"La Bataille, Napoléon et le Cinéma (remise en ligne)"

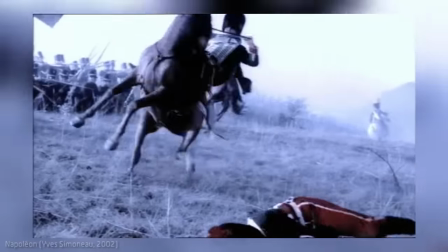Vous en voyez par terre ? Non ? Ben voilà. Mais je m'emporte.
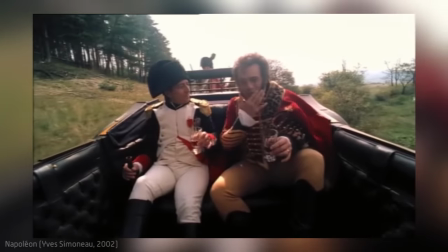Oui, vous me direz, il y a la question du budget. Mais il y a surtout la question de comment on l'emploie.
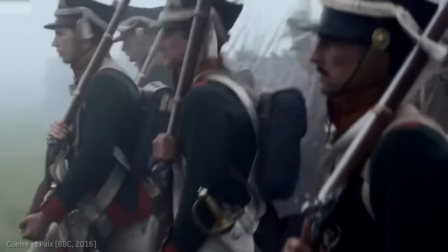Même tarif pour l'adaptation BBC de Guerre et Paix, sortie en 2016, qui, elle, bénéficie d'un bien plus grand budget.
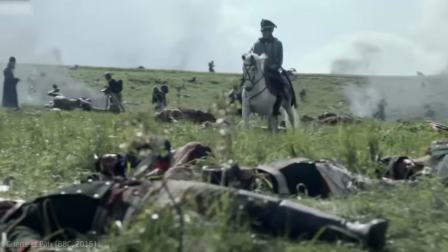Mais là encore, Austerlitz, on dirait une pelouse tondue du Yorkshire. Dans une autre galaxie de budget, les choses en sont autrement.
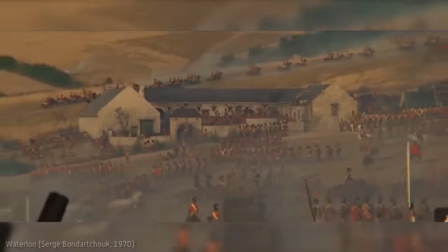Dans le Waterloo de Bandarchuk, les efforts sont tels que le Mont-Saint-Jean ressemble plus au Mont-Saint-Jean que le Mont-Saint-Jean.
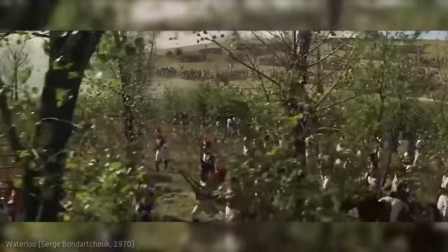Et on est en Transcarpathie. Bon. Ce grand malade a transplanté 5000 arbres, créé deux collines au Bulleux-de-Zer et aménagé une nouvelle route de 7 km. En Transcarpathie et en plein cagnard. Mais même une fois qu'on a le décor, la question des costumes est centrale.
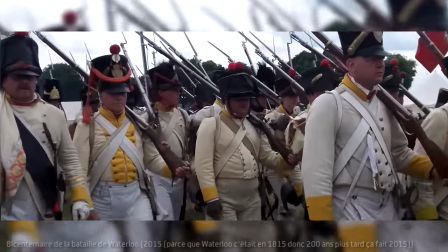Je ne fais pas partie des immenses fans de la reconstitution parfaite. Le plus important reste tout de même que l'illusion fonctionne.
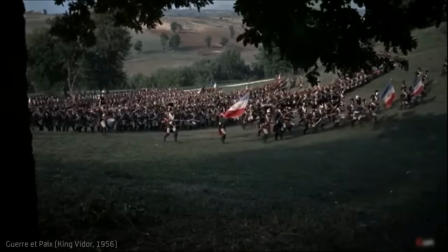Mais il y a tout de même certaines fautes qui méritent d'être soulevées. L'erreur habituelle, c'est que dès que c'est plus la Révolution, les soldats de la Grande Armée sont tous filmés en chacot.
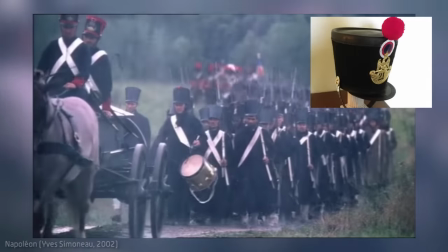Vous savez, ce chapeau cylindrique en feutre, pas pratique. Alors que non !
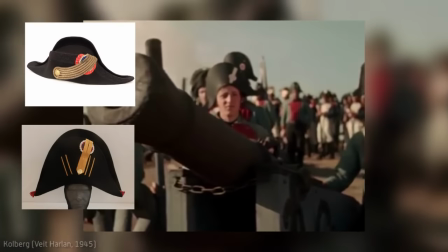Jusqu'à longtemps, les gars sont en bicorne. Ce chapeau en feutre, encore moins pratique. En particulier à Austerlitz, où tout le monde fait globalement l'erreur.
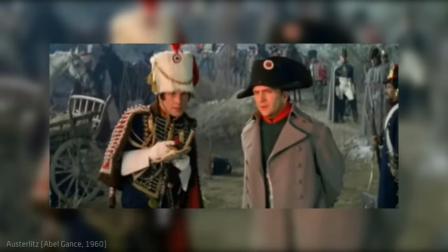Mais le pire, c'est le coût du même uniforme cheap pour toute une armée. Et là, je dois donner la palme d'or au film d'Abel Gans sur Austerlitz sorti en 1956.
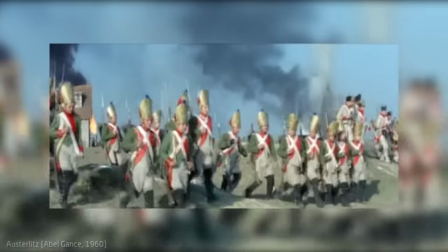Tous les russes, je dis bien tous, ont cette espèce de mitre doré sur la tête.
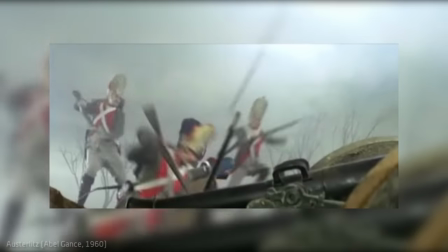Ce truc est non seulement normalement porté par une seule unité à l'époque, mais aussi complètement anachronique.
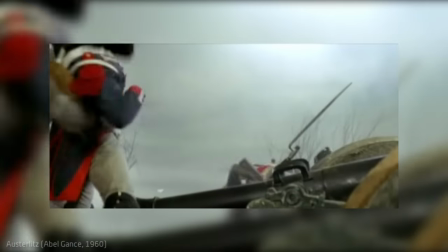Mais bon, au moins, on a une image claire et nette de qui est qui.
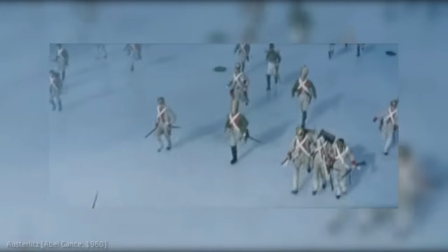Je passe sur les myriades d'autres erreurs dans ce film, mais globalement, pour quelqu'un qui s'y connaît, c'est une torture continue pour les yeux.
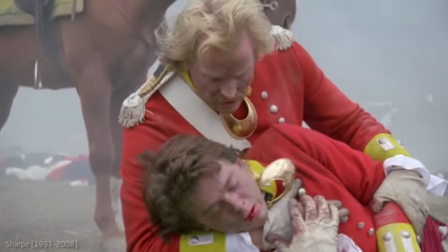Ah et autre problème venu d'ailleurs les costumes immaculés c'est sûrement parce que ça coûte cher qu'on veut pas les salir mais pour ce qui est de l'immersion on repassera
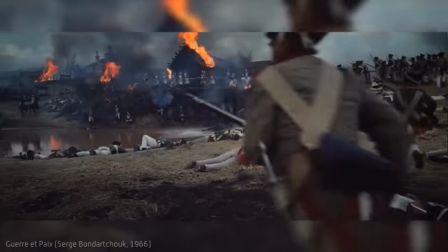difficile de croire qu'après des mois de campagne les uniformes soient si propres il faut d'ailleurs considérer que leur
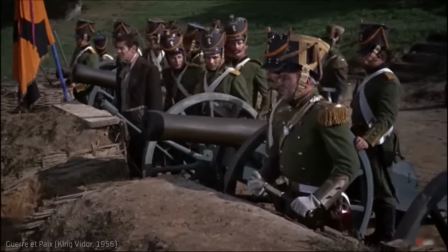beau visage blanc au figurant il devrait pas le rester bien longtemps avec de la vraie poudre
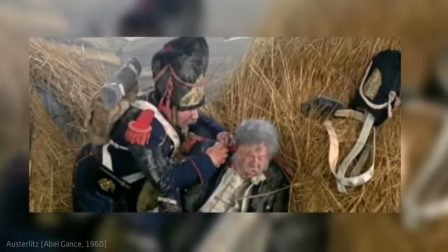extrêmement sédissante et difficile à manier ce qui est curieux c'est qu'avant le ratage de la bataille d'Austerlitz
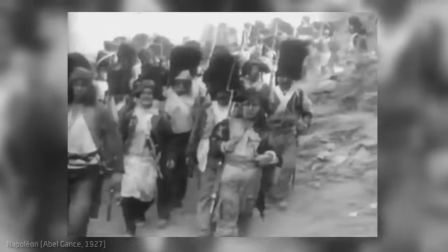Abelgan s'était parvenu en 1927 dans son film Napoléon à montrer une armée d'Italie de
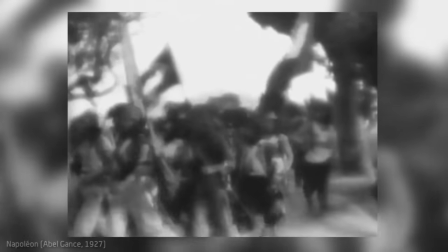1796 défroqués, plutôt réalistes, dans un très beau plan d'ensemble.
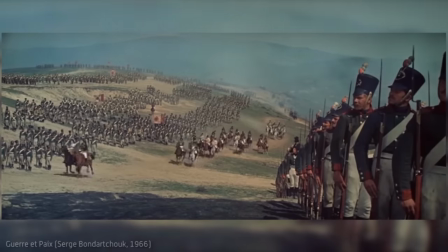Bien évidemment, niveau costume, ce sont les films de Bandar Chouk qui sont les plus convaincants et cohérents, faisant même l'effort de montrer l'évolution des uniformes russes au fil des campagnes.
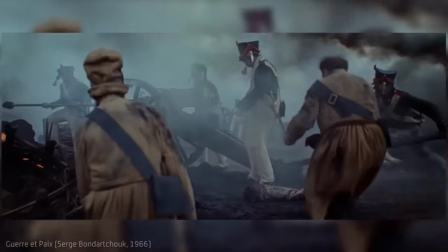Et là, enfin, les mecs sont sales au bout de 5 minutes, il n'y a rien à faire.
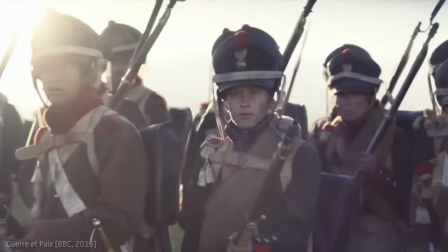On peut également noter un bel effort pour le guerre épais de la BBC, même si ça reste globalement trop propre.
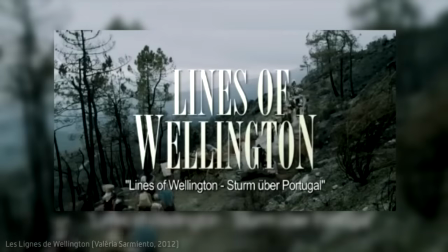Enfin, le film Les lignes de Torres Vedras de 2012, qui retrace la troisième invasion du Portugal par les Français,
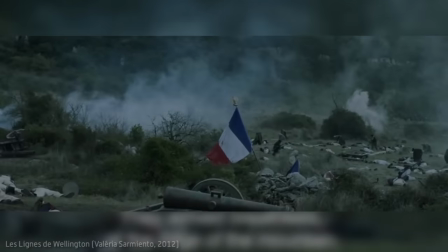a carrément été tourné sur place, rendant le tout forcément très convaincant.
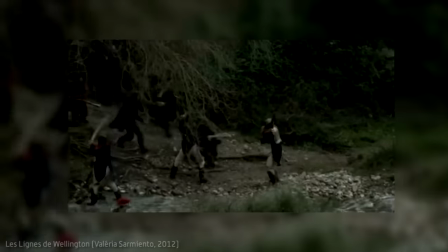D'autant plus que le propos se concentrant sur les combats de la petite guerre, il ne leur aura fallu que peu d'uniformes avec un détail assez soigné pour les alliés.
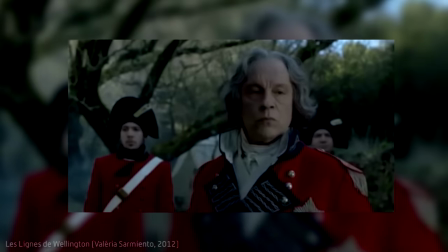Mais bon, admettons, les uniformes c'est du détail. Il faut maintenant mettre tout ce beau monde en marche et en formation.
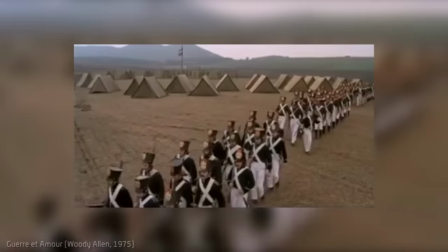Et contrairement à ce qu'on pourrait croire, c'est très, très difficile.
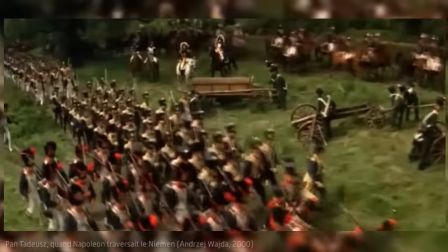Les figurants doivent être entraînés, les échelons de bataille doivent être respectés, et il faut que tout ça soit coordonné.
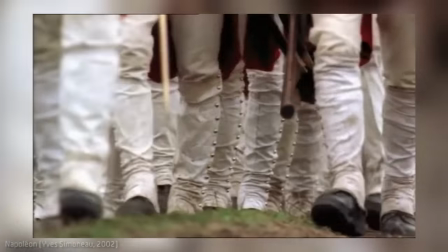Bon, en vrai, on trouve d'assez belles choses.
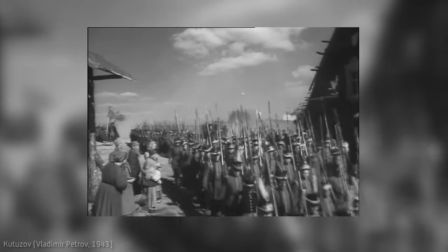Dans les bataillons, les compagnies sont assez bien réparties, et la masse arrive globalement à se tenir et à avancer dans les plans serrés.
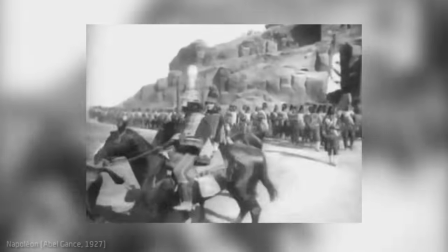Ce qui est compliqué en revanche, c'est de rendre la véritable profondeur des armées et des corps en déplacement.
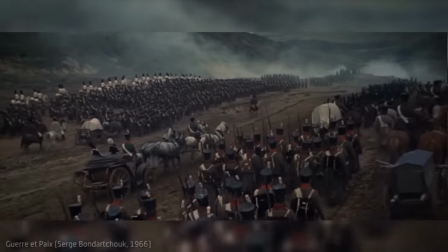Ce brave Sergeï utilise son armée de figurants à son maximum dans des plans saturés de monde. et d'une profondeur folle.
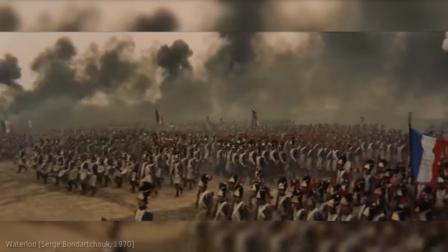Mais là où je pense qu'il atteint le sommet de son art, c'est lors de l'avancée de la garde à la fin de Waterloo.
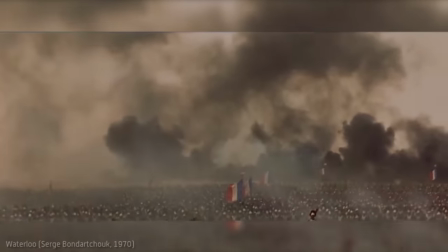L'effet de masse est proprement écrasant et c'est peut-être une des reproductions les plus fidèles de ce que pouvaient réellement représenter plusieurs bataillons avançant vers le feu.